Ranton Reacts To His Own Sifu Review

I am so f***ing proud of the following scene here. I was rapping just a cappella, a line from that song. Is this by accident the same beats per minute? No f***ing way. I had to edit almost nothing. I can't believe how well it fits. Holy f***. Yo, yo, yo, yo, yo. How's it going, everybody?
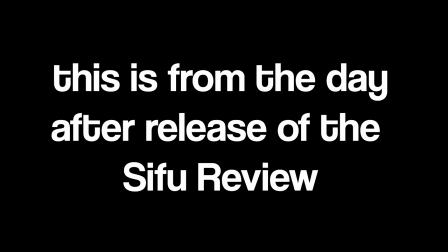36s
Not gonna lie, the Sifu review I made honestly reignited me. And I'm still so proud of this video. Like from top to bottom, just mwah. I could even watch it now. Do you, like anyone who's here regularly, know how much this means. We could go through this video now together.
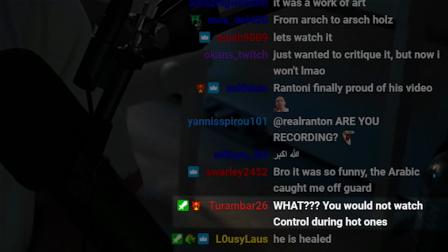52s
I'm still in that phase where I can watch it. What? You would not watch Control during hot ones. Yeah, I know, but this video, man, I am so goddamn proud of it, motherfucker. It's just the best. I hope you guys enjoyed it. The problem with this video was, you know, it got interrupted so many times. Maybe you have noticed that at various stages of the videos, I have different hair length and different beard growth. If you want, guys, we can go through it like a little bit step by step and I can give my thoughts. Director's commentary. Listen, when I used to buy Blu-ray DVDs, I would always go for the director's commentary.
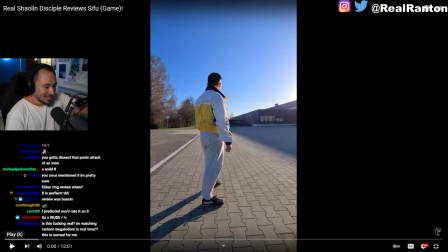87s
I love that shit. So in this scene, I told Brad Pitt... Oh, man. So... first interesting thing, I'm the meat chef.
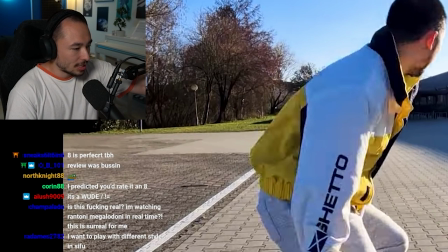94s
So here, in this intro, there was originally a lot more drawing planned.
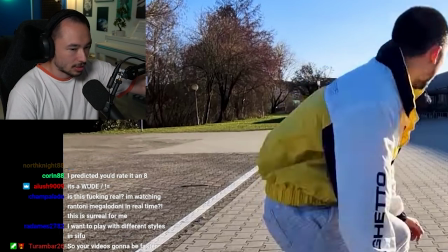99s
You know, the draw on that you, when I draw on the So this one, obviously, then the flames on the ground.
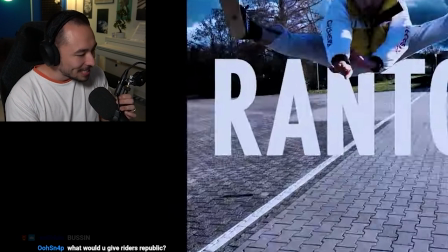104s
I removed a lot of it because I thought it was kind of overkill. And you guys don't even know. I don't know how many of my videos you've seen, but you don't see all the that I cut from videos.
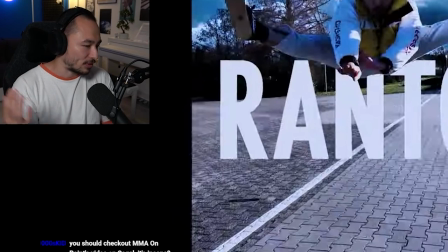112s
This is the most painful thing. When I talk to Caesar, he says the most painful part of making a game is cutting content and making compromises.
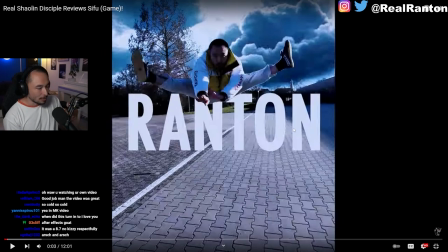118s
It's necessary, but it's painful. The same goes for making movies, probably, and the same goes for my YouTube videos. So I'm making a point, yeah? And making a point for me is important. Like, I always say in my head, the comedy for me is just as important as reviewing the game.
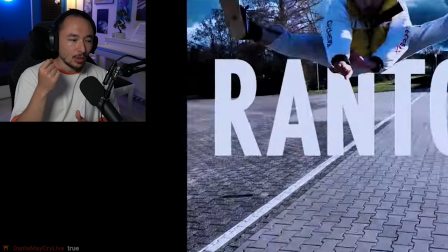129s
Both is important to me. But then I make a point, and then there's a joke. And even though the joke is funny, I'm like, oh, this drags on for a bit too long.
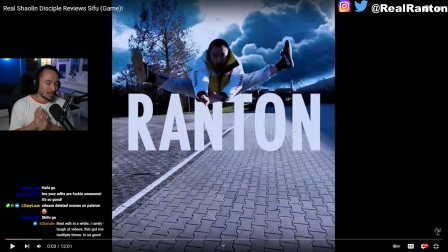135s
It drags on for too long. It's f***ing. And then I'm like, okay, I will cut the joke down. Then it's like, it's still not right. Last solution is like, okay, the joke doesn't fit here, I remove it, and I now have to look at where else does it fit. And then sometimes I can take a joke and repurpose the context and just put it somewhere else. If even that doesn't work, I have to cut it completely and it's gone. And sometimes I have to cut like really funny edits and funny shit that just goes on a pile of never to be seen.
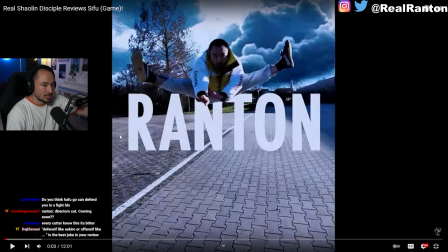159s
So a lot of edits here were gone because I thought, ah, it's too much, it's distracting. Also, maybe you've noticed this crazy sky edit here.
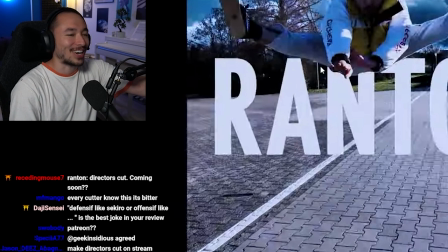164s
This also took me a while to figure this out. Anton watching his video with us. I know, this is crazy. I'm enjoying this. Enjoy this because this might be the only time I ever do this, okay?
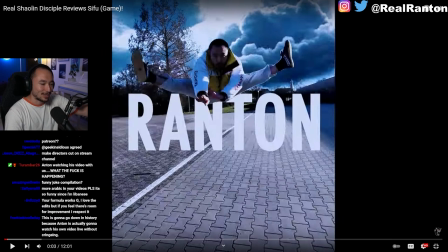170s
Watching my own video with you guys. I would never ever do this, but I'm so proud of this video and I'm still in the hype.
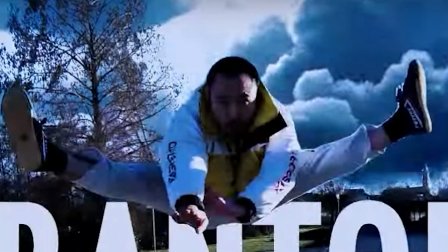175s
I'm still a hype beast. So what is happening here, yeah, I'm queuing out the actual background sky.
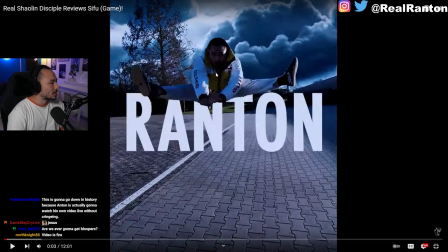181s
This is the background sky. And... this was not an easy edit to do. I don't quite remember how I did it.
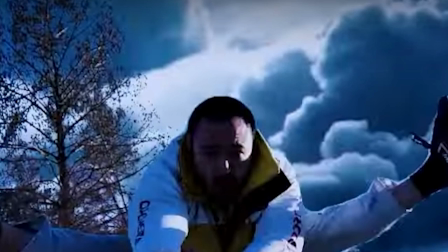186s
It's like some type of mask. And then in the end, even I was shocked at how good it looked.
No kizzy. Bloody fuck you, go pai jiao.
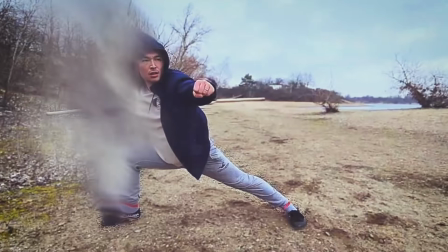195s
And then here I had a problem. That this effect here, although it's cool, they've already seen this in the other review, so it can't stay on for too long, so I did a quick cut.
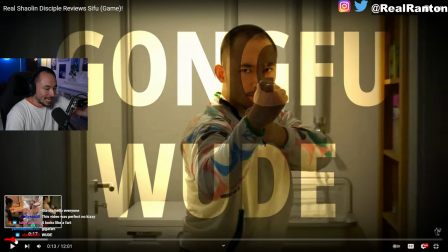202s
Bro, filming this was hard, man. In the end of this, the sweat here, this is real.
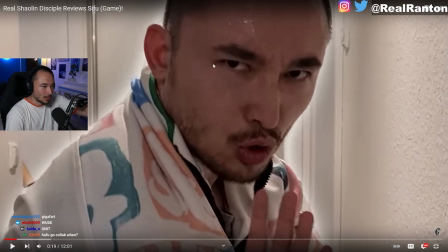208s
In the beginning, I wasn't sweaty. It's not because I got sweaty just from doing it, but this is like take number 20.
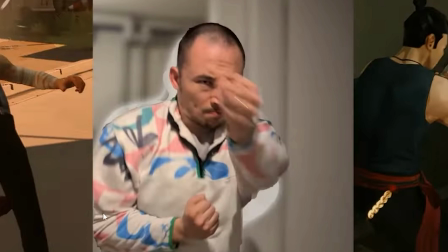213s
I was so f***ing sweaty, bro. Then there are so many effects on this thing, you don't have no idea, bro. At this point, I think I've completely repressed editing this part. Too many effects on here.
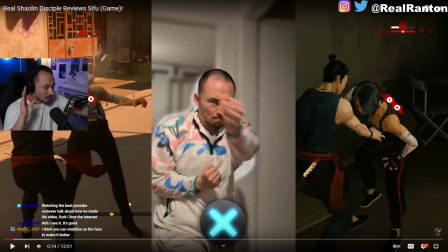224s
And also, in the background, yeah? You hear the comedy song, the... na na tai yang dun dun dun dun dun. I put the... these nuts sound into the rhythm. Can you hear it? Just listen to it.
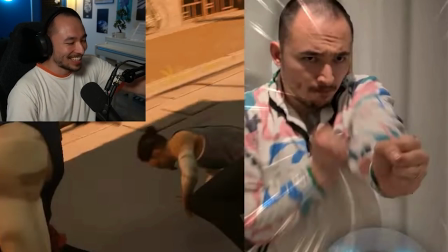238s
Do you hear it? Ha! So many details, so many details. Do you edit these yourself?
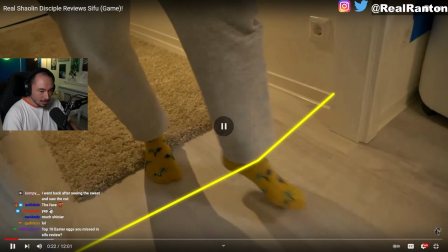242s
Of course I do! What the f***? Get him out of here.
And then... uh-oh! Uh-oh!
Chris Rock, yes.
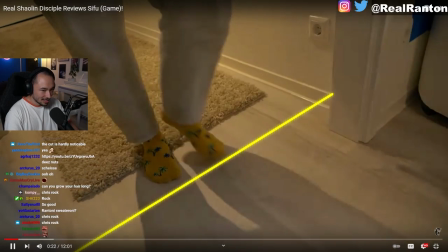248s Uh-oh!